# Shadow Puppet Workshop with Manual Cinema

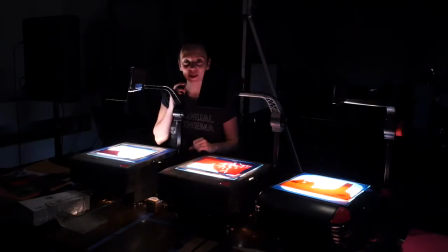3:55 So everything you just saw in Ada Ava was made with these overhead projectors. They used to be used in schools back in the 70s, 80s, and 90s, and now we have taken them to make shows.
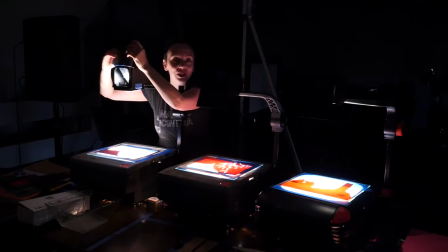4:08 We take pieces of paper on the overhead projector, and that lets us open and close the shots,
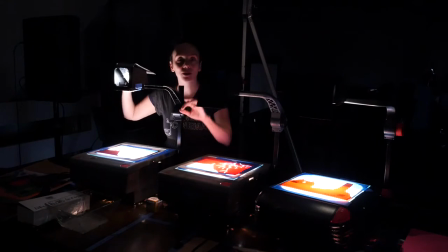4:14 which allows the images to appear on screen and allows us to do all sorts of things,
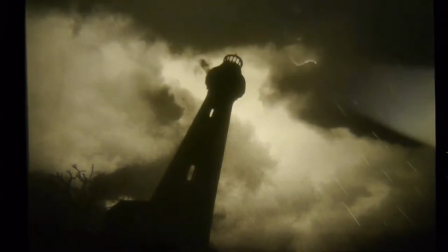4:19 like make the lightning flash on the lighthouse, and also transition from one shot to the next.
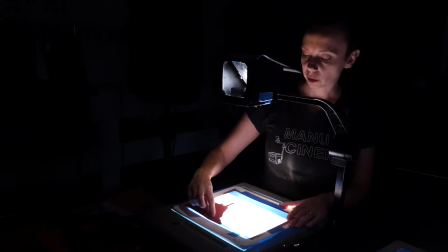4:27 All of our puppets are made of very simple materials. All of the shadows are made of paper, which we cut out with X-Acto knives and scissors.
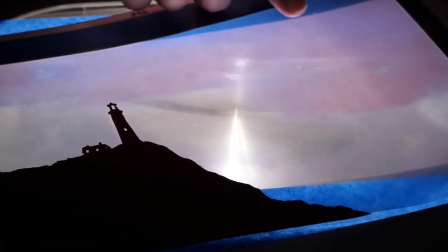4:36 And then the backgrounds, where you see color and more detail, like the clouds behind this lighthouse, we design them on the computer and we print them out on acetate, which is like a plastic film.
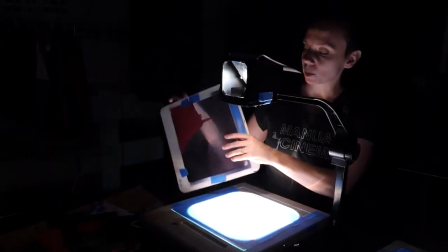4:48 Then we tape these two pieces together to make the scene.
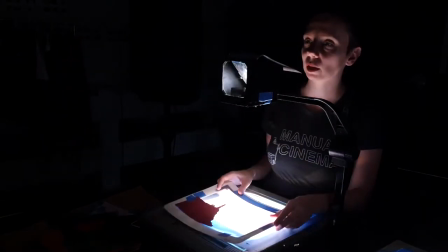4:52 And we often tape them into these frames so that when we put them on the overhead projector, we know that they're in the right place. Manual cinema often tells stories without words. Our shows look like silent movies. So in order to tell our story, we need a visual language. And we use the visual language of film. All of our shows are composed of close-up, medium, and far shots. And you saw each of these types of shots in A to Ava. At the beginning, we're on a far shot of the lighthouse.
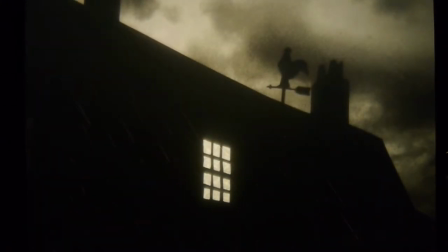5:25 And then once we go inside their house, we see a series of close-ups, like the close-up on this clock. Far shots are great for setting the scene, for showing us the environment. Close-ups are great for showing us details and what we want to pay attention to. The last type of shot, which is one of my favorites as a shadow actor, is the medium shot.
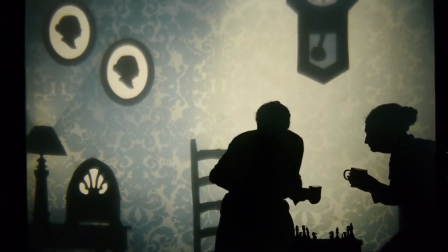5:46 Medium shots are great for showing a character interacting with the environment around her or interacting with other characters.
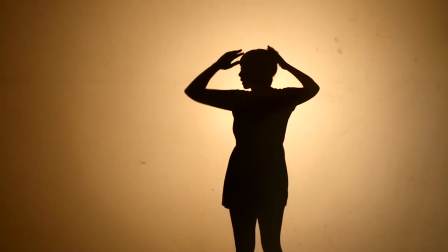5:56 So a medium shot usually shows the character's body from the knees up to right above the head.
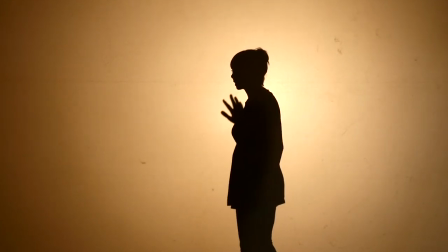6:03 To make my shadow on the screen, I've got the light on one side of me, and then I put my body in between myself and the screen.
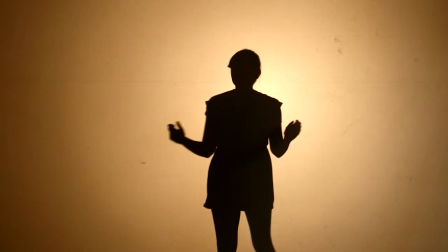6:11 So light, person, screen. I love medium shots because characters can interact with each other.
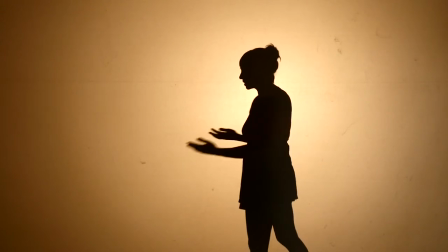6:19 Like I can meet Shadow the dog.
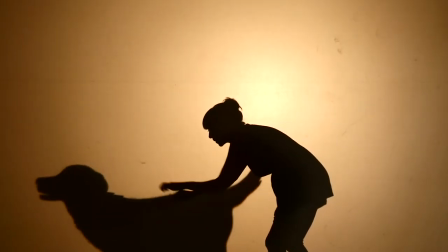6:24 Shadow is just actually a very small puppet on top of the overhead projectors that we just saw.
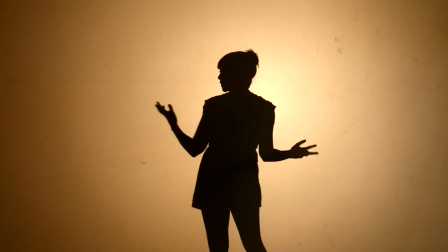6:29 So I have to practice using my own shadow to make it look like we're in the same space.
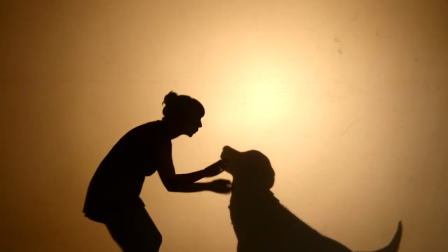6:35 I also make sure that whenever I'm acting in shadow, I show my nose because people can't see my eyes, and that shows what I'm looking at.
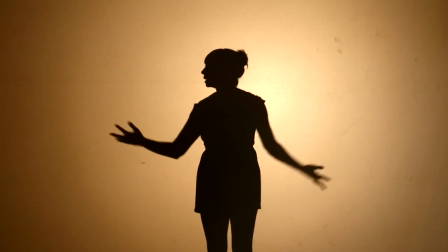6:46 In addition to interacting with puppets and medium shots, you can interact with the environment around you.
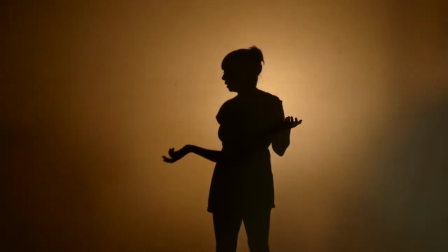6:51 So we make puppets like this one here, where you can see I'm in a cartoon of a city.
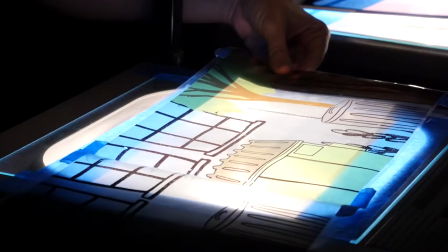6:58 This is a panning shot, which shows me walking through the city.
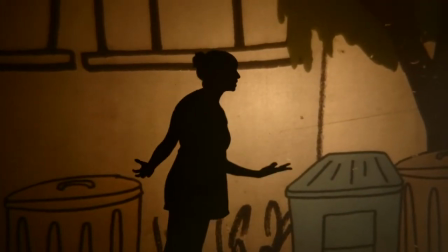7:05 We're running back. And we have to use teamwork for the puppeteer to move the background as I move my shadow.
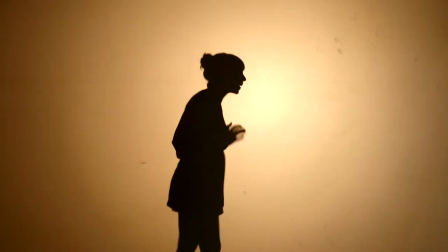7:13 One last trick I want to show you is falling down the hole. This is one of my favorites.
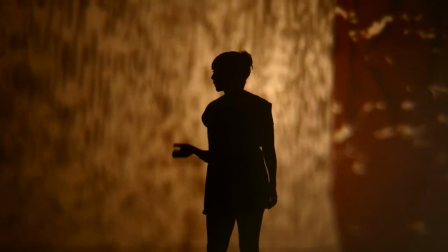7:18 How we come up with these is we think about, hey, what would be a fun thing to do in shadow?
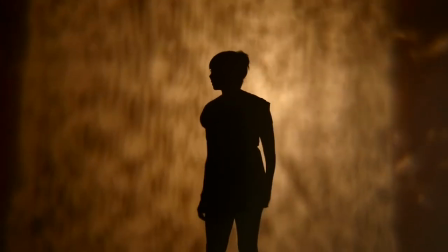7:23 And then we make a puppet to go with it. Ready?
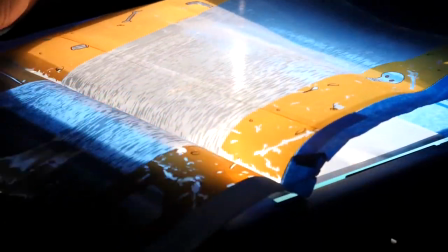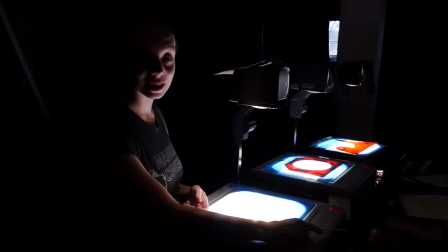7:32 Each of the puppets in our shows is designed to only do one thing. For instance, this Ada is designed to walk underneath her umbrella.
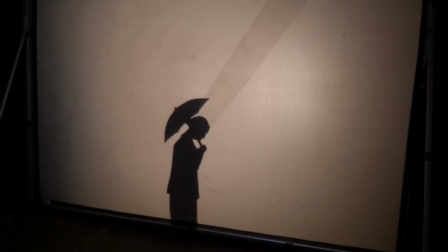7:41 She can look down and she can look up. And that's it.
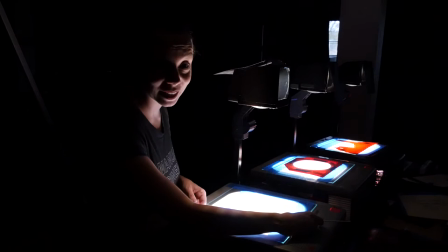7:46 So if we need her to run through a mirror maze or climb a staircase or any number of other things, or even walk without an umbrella, we just build a separate puppet.
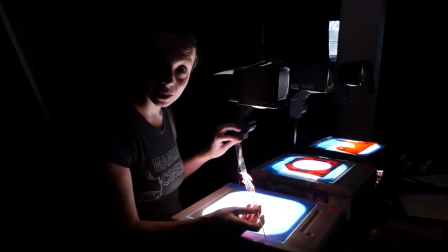7:56 This allows us for our puppets to be very simple and easier to make and easier to work with.
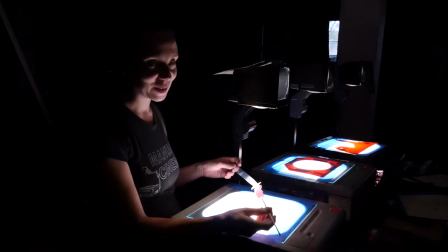8:02 Every single one of our shows has about 500 puppets in it. So we need each puppet to work well every single time it's up on the projector. Scale, or how big or small you make your puppets, is very important. This puppet is small. She's made for a medium far shot.
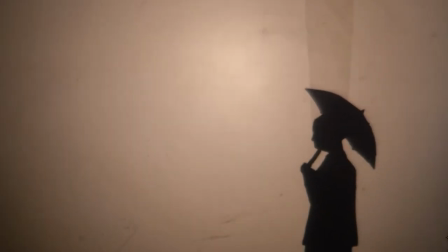8:19 The smaller you make your puppets, the farther away they seem and the more of the environment you can see around them in the scene.
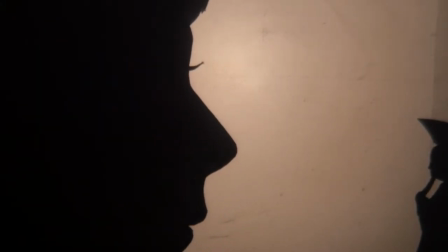8:27 However, if I wanted to make a close-up shot, I would make a bigger puppet. This is Lula Del Rey from another one of our shows.
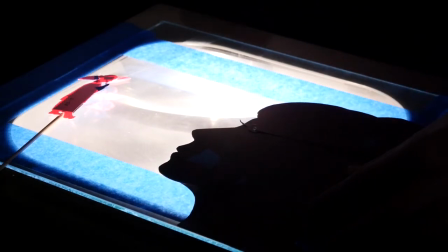8:34 And you can see this close-up, her head is bigger than Ada's whole body.
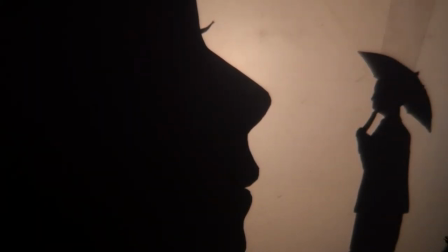8:39 She's sized to the frame so that we get to see a close-up on her face.
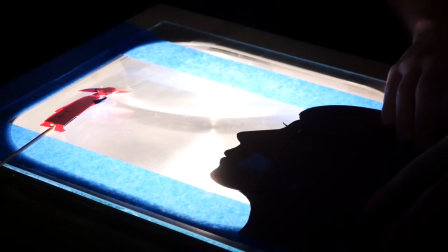8:43 This type of shot doesn't allow us to see the environment in the same way, but it's great for other storytelling,
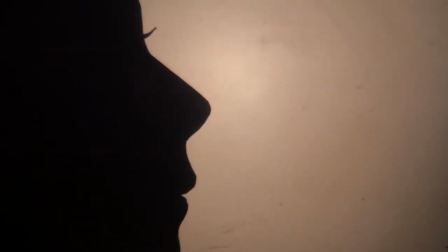8:49 such as reaction shots that tell us how Lula's feeling.
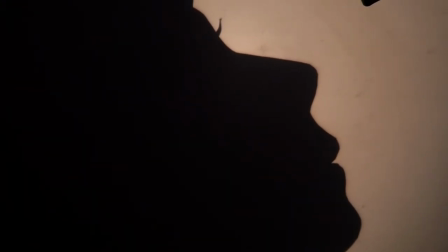8:55 Or we can look with the character and see her see something, which helps us understand the next part of the story.
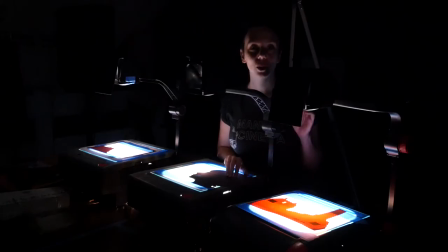9:05 One element of our visual storytelling is the type of shot, a close-up, medium, or far shot. And the other big piece is transitions. How do we get between shots? Or, simply, what images do we put next to each other? For instance, I have here my close-up head of Lula,
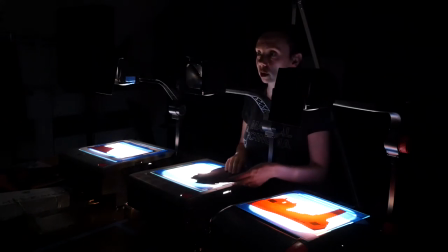9:26 and she could walk onto the shot, and then we see her gasp,
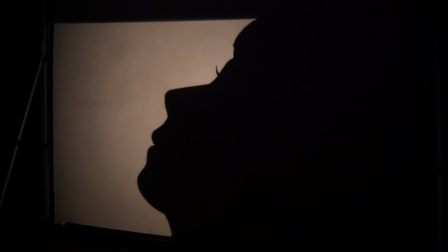9:33 and she looks up, and then if I cut to this far shot of a lighthouse,
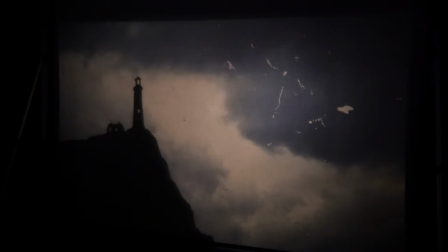9:40 by juxtaposing these images together and cutting quickly between them,
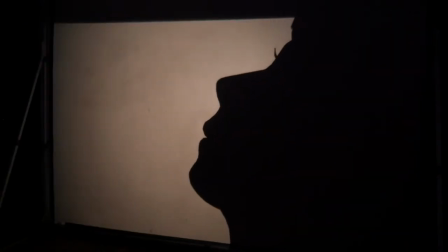9:44 we convey the story point that, oh my goodness, she saw the lighthouse at the top of the cliff.
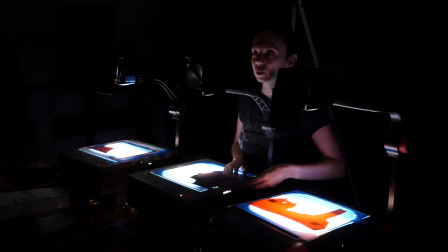9:50 Then we could cut back to Lula. We see her make a decision through movement of her head, and then she walks off.
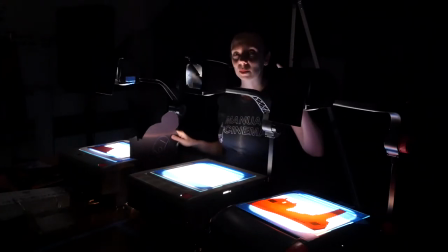9:59 And again, because we put that image of the lighthouse before her moment of walking off,
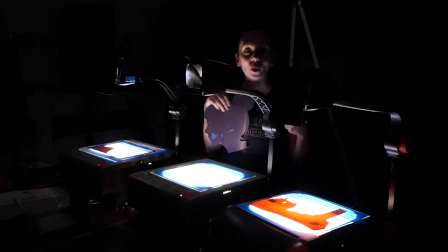10:05 we're conveying the story, oh, she saw the lighthouse and she's going towards it.
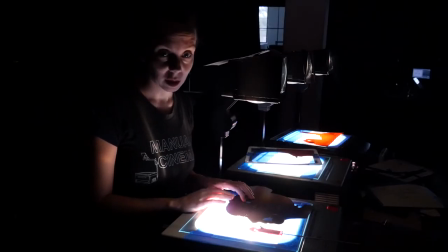10:10 Because each puppet only does one thing, we only need to build enough puppet for that shot.
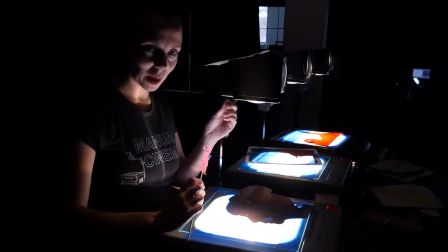10:16 For example, we have the whole body of Ada here because we see her from head to toe.
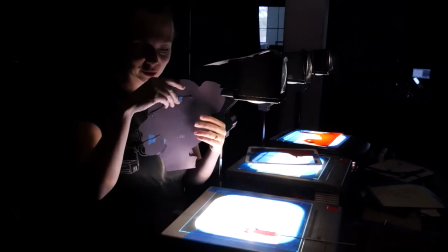10:22 But that close-up head of Lula, she actually doesn't have a body at all because we don't see it in the shot.
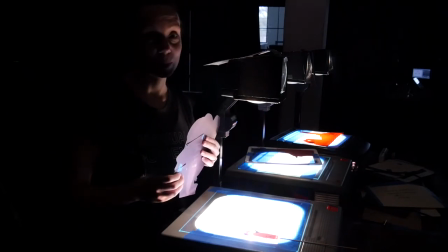10:29 This allows the puppets to be simpler and helps us build more of them in the short amount of time that we have to make a show. So today I want to teach you how to make a cinematic puppet show at home. I know everyone doesn't have overhead projectors hiding in their closets, and so I want to teach you how to make a cinematic puppet show with illustrated puppets. We use this technique in a lot of our shows, including in our upcoming show, The Christmas Carol. Here's a sneak peek.
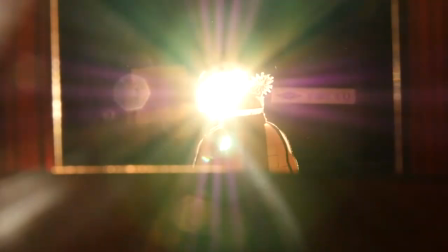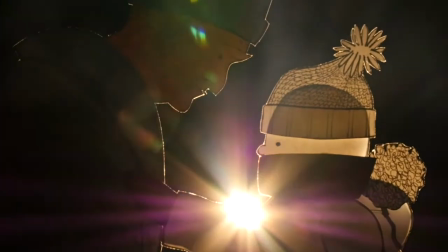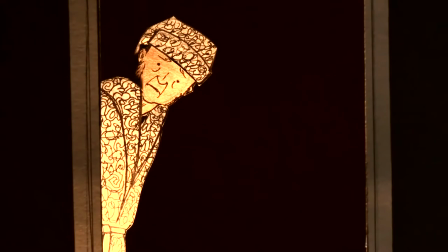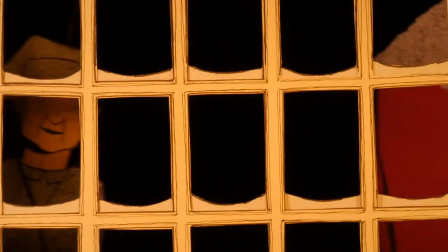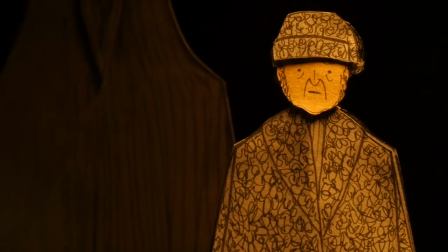11:27 So these puppets are all made out of paper, and unlike the shadow puppets on the overheads,
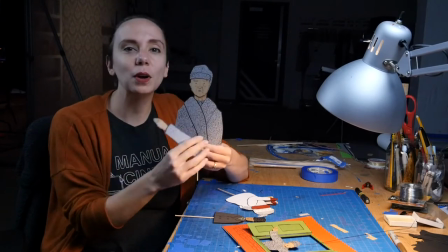11:33 because we move these puppets in front of the camera, we can fill them with detail because the audience will be able to see it.
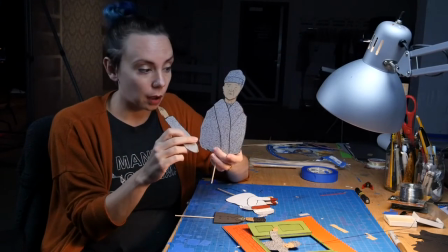11:40 The puppets are made out of different colors of paper, and then we use ink and marker to draw details on them.
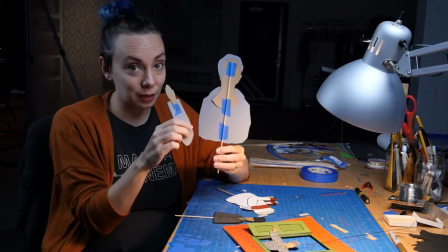11:47 They're constructed pretty simply. We just tape them together with blue tape. Usually we put a stick on them so we can move them around.
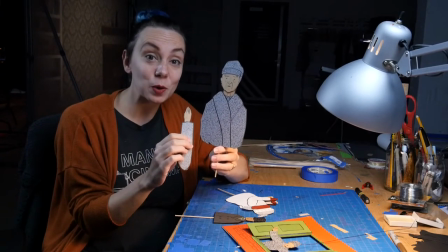11:55 Like our shadow puppets, each puppet is made to only do one thing, and so we only make as much puppet as we need.
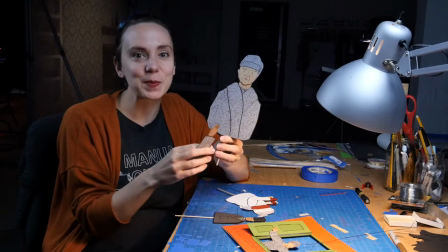12:03 This puppet of Scrooge doesn't have any legs, he can't walk down the street, because he was made for a reaction shot.